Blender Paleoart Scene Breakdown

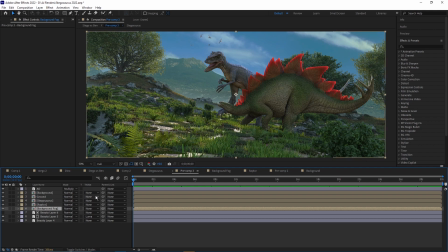(4:05)
So that was the part where I, you know, kind of composited the render layers,
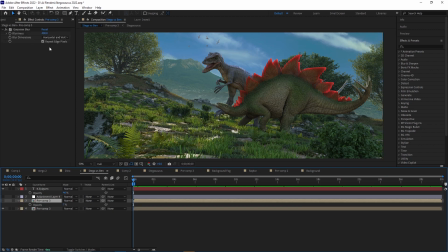(4:09)
and then I pre-composed that, copied that, and added to the copy a Gaussian blur and turned the opacity down, so we kind of blur the image out a bit so it doesn't look that sharp. Also created an adjustment layer and added film convert onto that to get that more saturated film convert look with that noise,
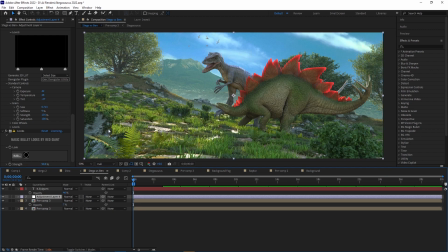(4:24)
and also used looks to create chromatic aberration. But yeah, that's basically it.
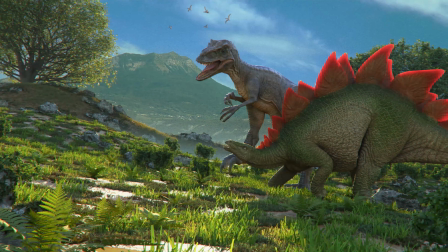(4:30)
That's how I created the scene, that's how I made it. So this was the first video where I did a breakdown.
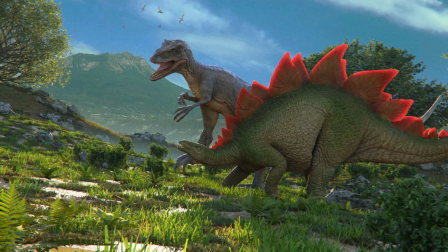(4:36)
I hope you guys liked it. Probably could improve a bit here and there, but tell me in the comments, should I do more of these?
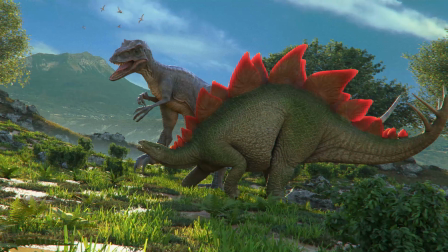(4:43)
Should I break down more of my images that I post on ArtStation or not? See you in the next video.